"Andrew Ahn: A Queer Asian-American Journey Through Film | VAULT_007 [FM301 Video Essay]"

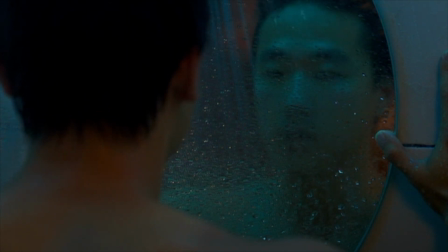[0:21]
As a filmmaker, Andrew Ahn burst onto the silver screen as a genre-bending, soulful, and powerful storyteller.
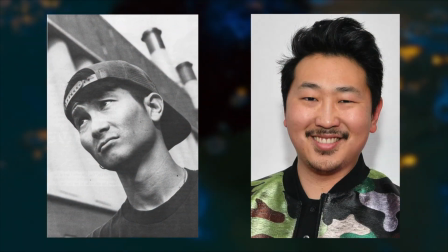[0:27]
Walking in the steps of Greg Araki in the 1990s, Ahn mixes his backgrounds of being raised in a Korean-American family and being a queer filmmaker in Los Angeles.
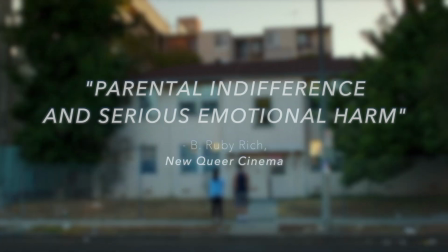[0:36]
But unlike Araki, who admits to fabricating many of his stories of parental indifference and serious emotional harm like that in his 2004 feature Mysterious Skin,
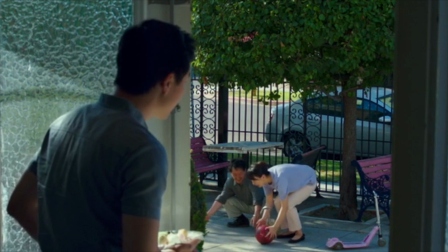[0:44]
Ahn brings a much more autobiographical perspective to his films, bringing together Asian-American and queer cinema to create truly compelling and intimate narratives. Take Ahn's first feature, Spa Night, which is set in a Korean-owned spa in Los Angeles and tackles queerness under the gaze of misunderstanding Asian-American parents.
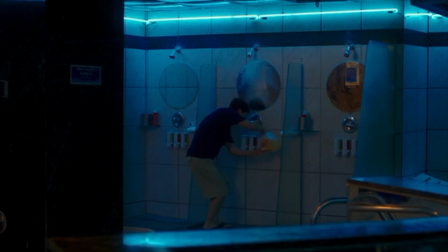[1:01]
The tone of Spa Night is somber, sensitive, literally blue in many instances throughout the film. But in the span of the six years that have passed since Ahn's first feature,
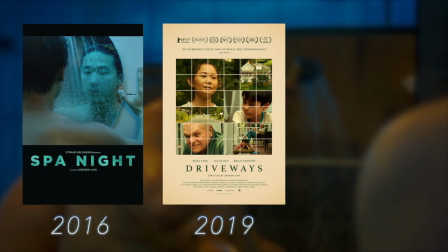[1:10]
his directing work has seen a huge pivot from the invisible in Spa Night to the undeniably visible in Hulu's Fire Island.
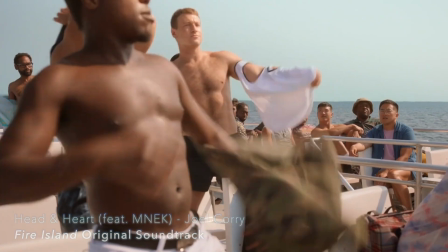[1:21]
What may seem on the surface to simply be a career trajectory toward mainstream queer cinema,
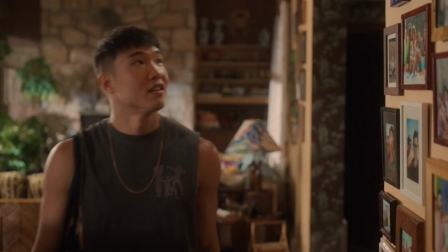[1:25]
On's three feature films, Spa Night, Driveways, and Fire Island, are indicative of a personal change for the director,
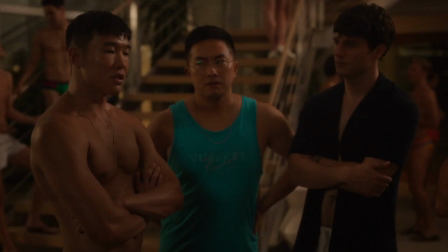[1:31]
a renaissance of celebrating queerness under an Asian American gaze. Yeah, you know, I talk about myself as a queer Korean American filmmaker. In that order. In that order. You know, I grew up here in Los Angeles. I grew up in Torrance. There's a big Korean-American community there, and there's something about L.A. that's always been, you know, my home. For Andrew Ahn, a queer Korean-American filmmaker, a United States government that inflamed homophobia and anti-Asian discrimination after the election of Donald Trump, could have spelled an end to the director's career as we know it. But his persistence in powerful feature filmmaking continued in Driveways in 2019,
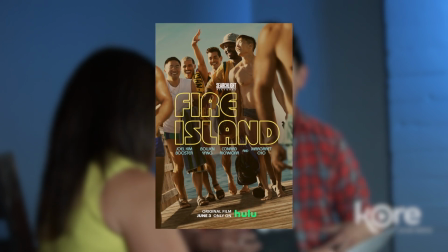[2:05]
which centers around friendship and connection. and in Fire Island in 2022, which portrays the queer Asian-American as more visible than ever before.
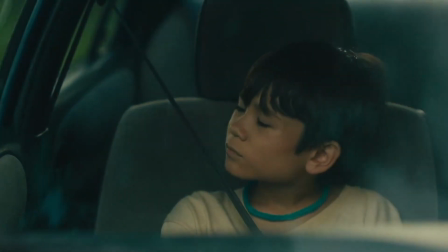[2:18]
Andrew Ahn's Ouvres, consisting of his three feature films, represents a journey for the queer Asian-American in the United States,
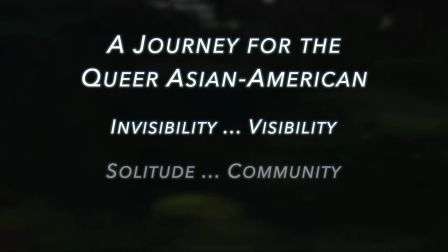[2:25]
from invisibility to visibility, from solitude to community, and from silenced to voiced.
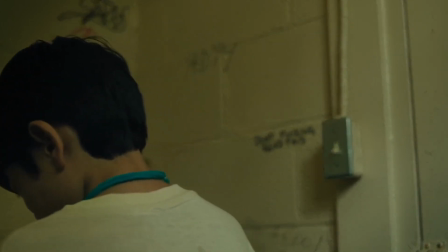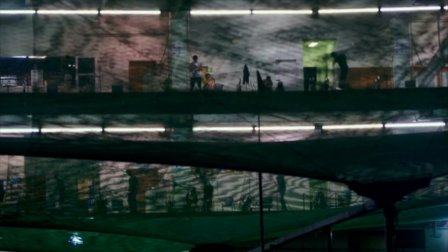[2:35]
Spa Night represents the intersectionality of queer and Asian-American cinema in a realistic, perhaps not too optimistic light,
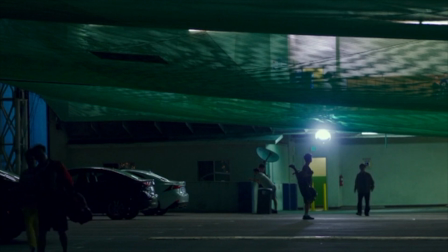[2:42]
addressing issues of family pressure to join certain professions, the inherent homophobia that is ingrained in Asian families living in the US, and the taboo nature of Asian American queer culture that makes it that much more alluring to the main character, David.
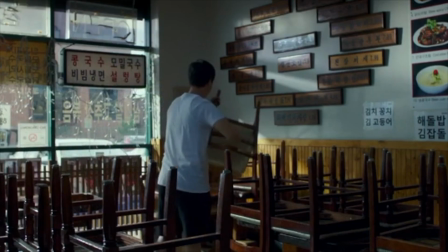[2:55]
The film is a metaphor in itself. As David joins his family's business to aid in their financial struggles, already a reversal of the narrative norm in Asian American films,
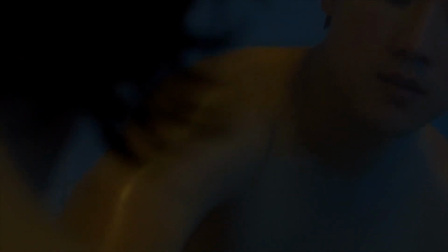[3:03]
he discovers a gay hookup ring that is literally underground, in the basement of his family's spa.
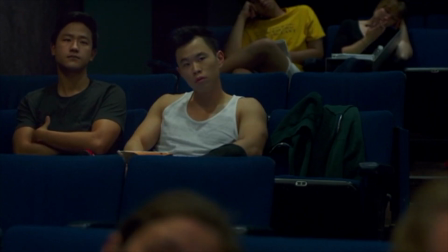[3:09]
The use of The deep blues and cinematography throughout sets a solemn, even mournful tone in the film.
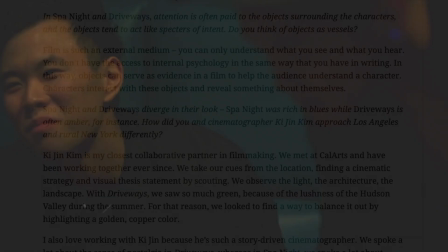[3:14]
On mentions in an interview with Bright Lights Film Journal that an essential part of his creative process is working together with his cinematographer,
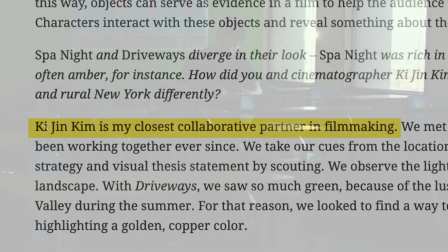[3:21]
Ki-Jin Kim, who he calls his closest collaborative partner in filmmaking. And this tone can be credited to creating a sense of yearning for a queer identity for David.
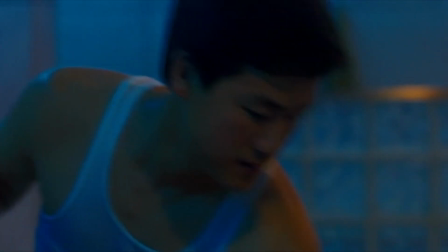[3:29]
The content of Spa Night definitely lends
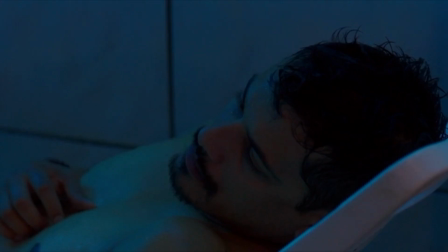[3:34]
itself to a potentially more risque representation. But for me, it wasn't about the sex as much as it was about the yearning.
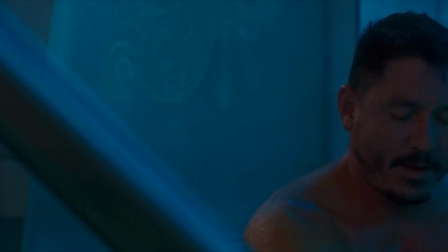[3:46]
How does David yearn? Perhaps we can see it most clearly in the scene in which David follows a patron into the resting room.
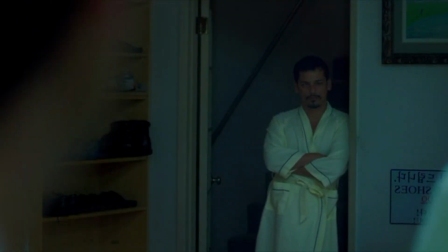[3:54]
On emphasizes the power of looking in this scene, following David's line of sight when the other patron looks at him in the mirror.
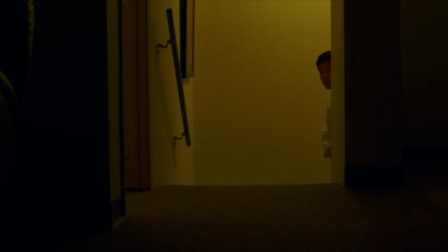[4:00]
Quickly, the cinematographic tone shifts from the deep blues of the spa to the muted yellows and browns of the resting room.
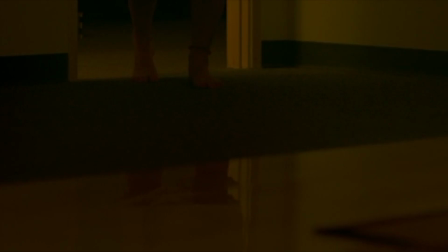[4:06]
When David first enters the room, we shift our focus from his eyes to his feet,
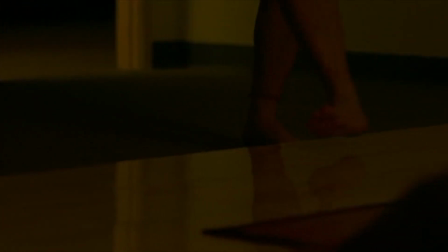[4:11]
a creative tool that Ahn uses to disguise his identity and add a sense of mystery, of unknowing, to his surroundings.